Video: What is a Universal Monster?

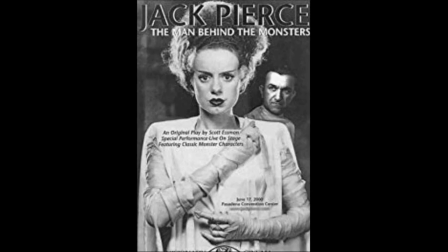After Long left Universal and died in 1930, makeup artist Jack Pierce became the studio's monster maker,
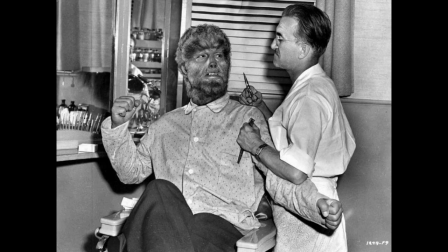and even Long's son, Long Chaney Jr., who didn't like Jack Pierce, compared his work to his father's.
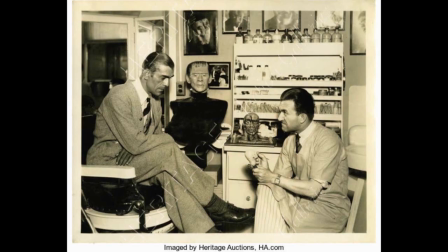Jack used basic materials like spirit gum, cotton, collodium, grease paint, and occasionally Jack here,
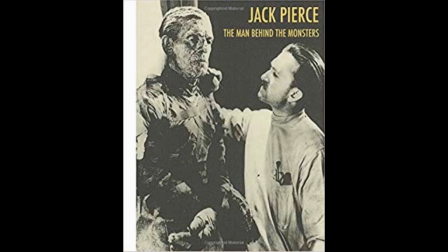and sometimes would spend up to eight hours layering and building it up,
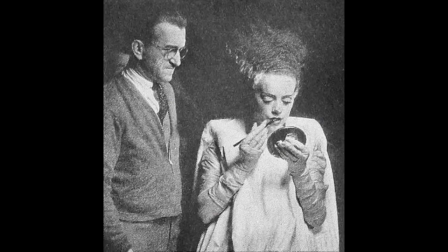but he created Frankenstein, the Bride, the Mummy, and the Wolfman.
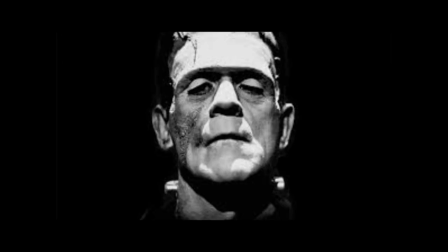For his masterpiece,
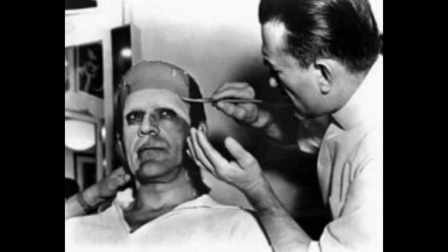Jack utilized Boris' bone structure, took ideas from Boris Karloff and ideas from the director James Whale, and combined them with his own.
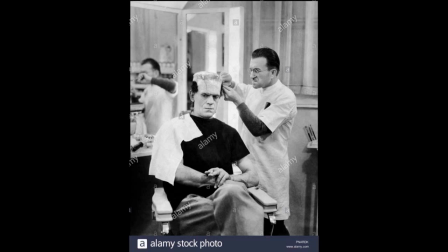He came up with a square forehead, because he felt that Dr. Frankenstein, being an untrained insurgent,
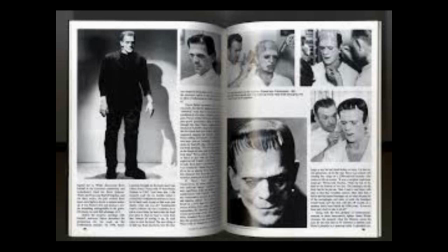would take the easiest route and cut straight through the skull and make it like a lid, where he'd take the old brain out and put in the new one.
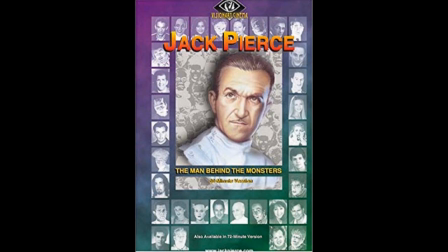By the late 40s, Jack's preferred methods were becoming out of date, and Universal sadly fired him.
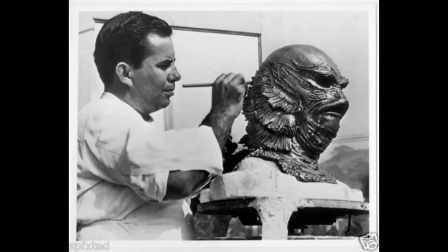So the more prestigious Bud Westmore and his team did the final monster, the creature from the Black Lagoon.
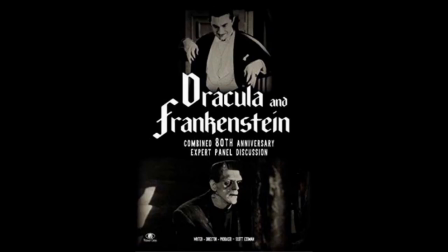Now Dracula doesn't have an elaborate makeup like Frankenstein, but his costume is just as iconic.
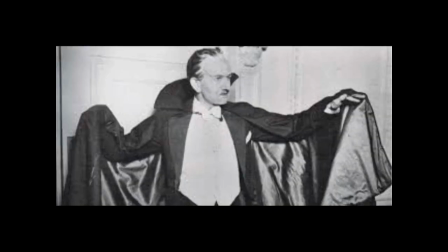Theatrical manager, actor, and writer Hamilton Dean came up with the cape and tuxedo for his Dracula play, which was a major influence on the movie.
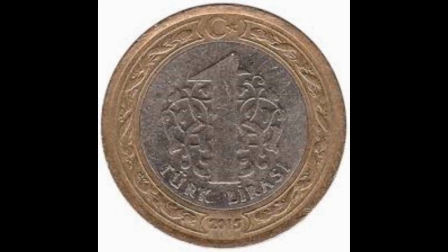And the medallion, which was a combination of a Turkish coin and the Ottoman Medal of Merit award, was created specifically for the film.
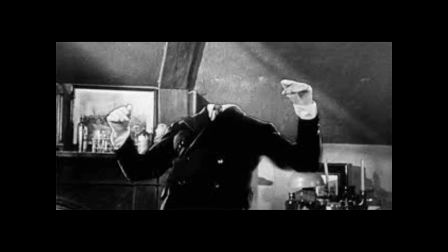The credit for the appearance, or lack thereof, of the Invisible Man goes to John Fulton, the special effects doctor.
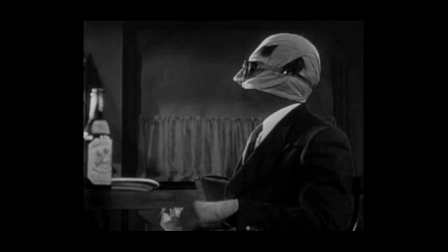He used an early version of green screen for the invisibility effects, and they still hold up today, just like the makeups and costumes. You get really cool billing in the opening credits. Universal was actually the first studio to give actors on screen credit, so they were experts at this. First of all, they're the title character, so when you see the box or the poster, you know they're the star. Now I know what you're going to say. But Universal unofficially named him Frankenstein. The Peggy Weblin play, which was a major influence on the film, named him Frankenstein. Plus, there's no way that Abrin Castell made Frankenstein was about meeting the Doctor.
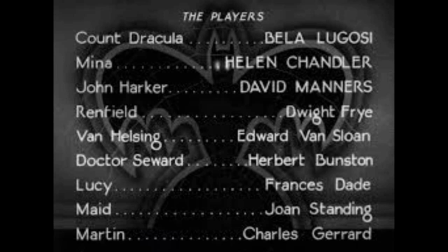In the credits, Bela Lugosi plays Count Dracula, which is more dignified than just Dracula.
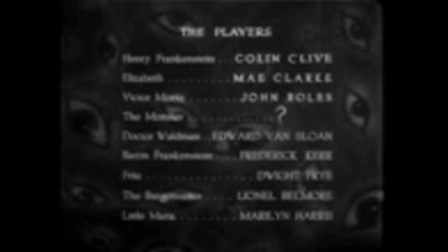For Frankenstein, Boris Karloff is billed as Question Mark, making it more mysterious and spooky. When I was little, that made my imagination run away. I even wondered if they cast a real monster.
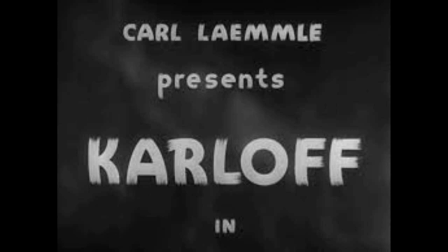Then Boris Karloff became a horror superstar, so for the Bride of Frankenstein,
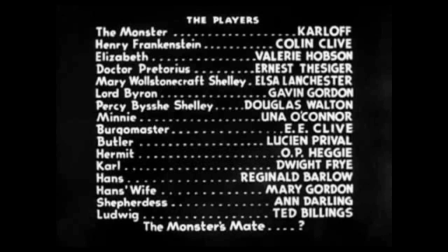it's just Karloff, which makes the actor himself sound exciting and scary.
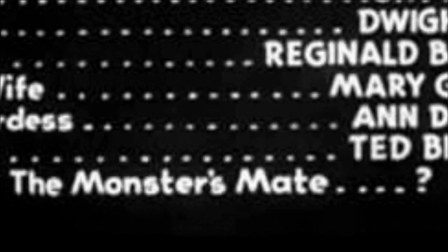And Elsa Lanchester is billed as question mark for the monster's mate, but in a neat twist she actually gets credit for her other role in the movie, Mary Shelley.
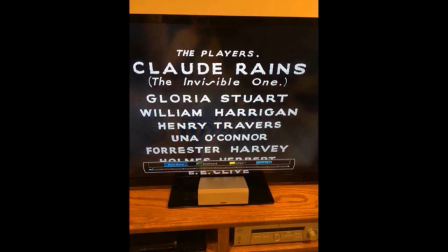For the Invisible Man, Claude Rains' credit has The Invisible One in quotation marks, which is cute and campy and fits the movie's dark humor tone.
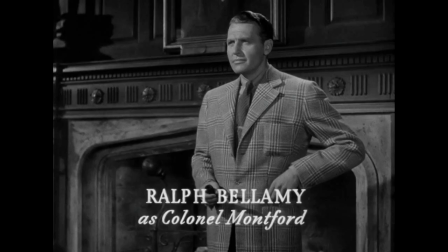For the Wolfman, they actually show little clips of the actors in the opening credits, and they save Lon Chaney Jr. for last.
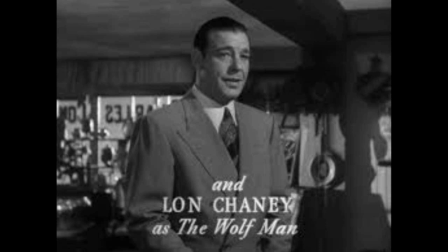You know he's the Wolfman, but they keep you in suspense by not revealing the makeup.
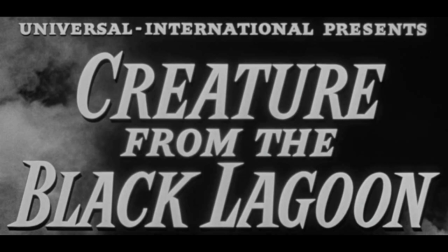And finally, the creature doesn't get any on-screen credit, Which goes back to Frankenstein, where it's more mysterious. Is it a real Gilman playing the part? Doing their billing this way pumps you up to see them. Plus it makes the actors themselves more mysterious and more monstrous figures. For American audiences, they all come from foreign countries.
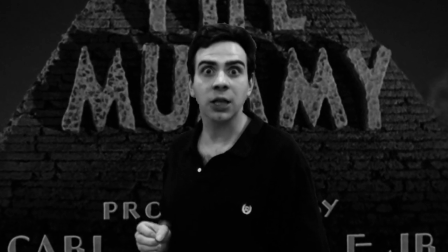Your pardon, I dislike the touch on Eastern Prejudice. These movies really got going during the Great Depression, and in those days, people went to the movies to sort of mentally escape the real world. That's why musicals were so popular then, and these monsters did the same thing.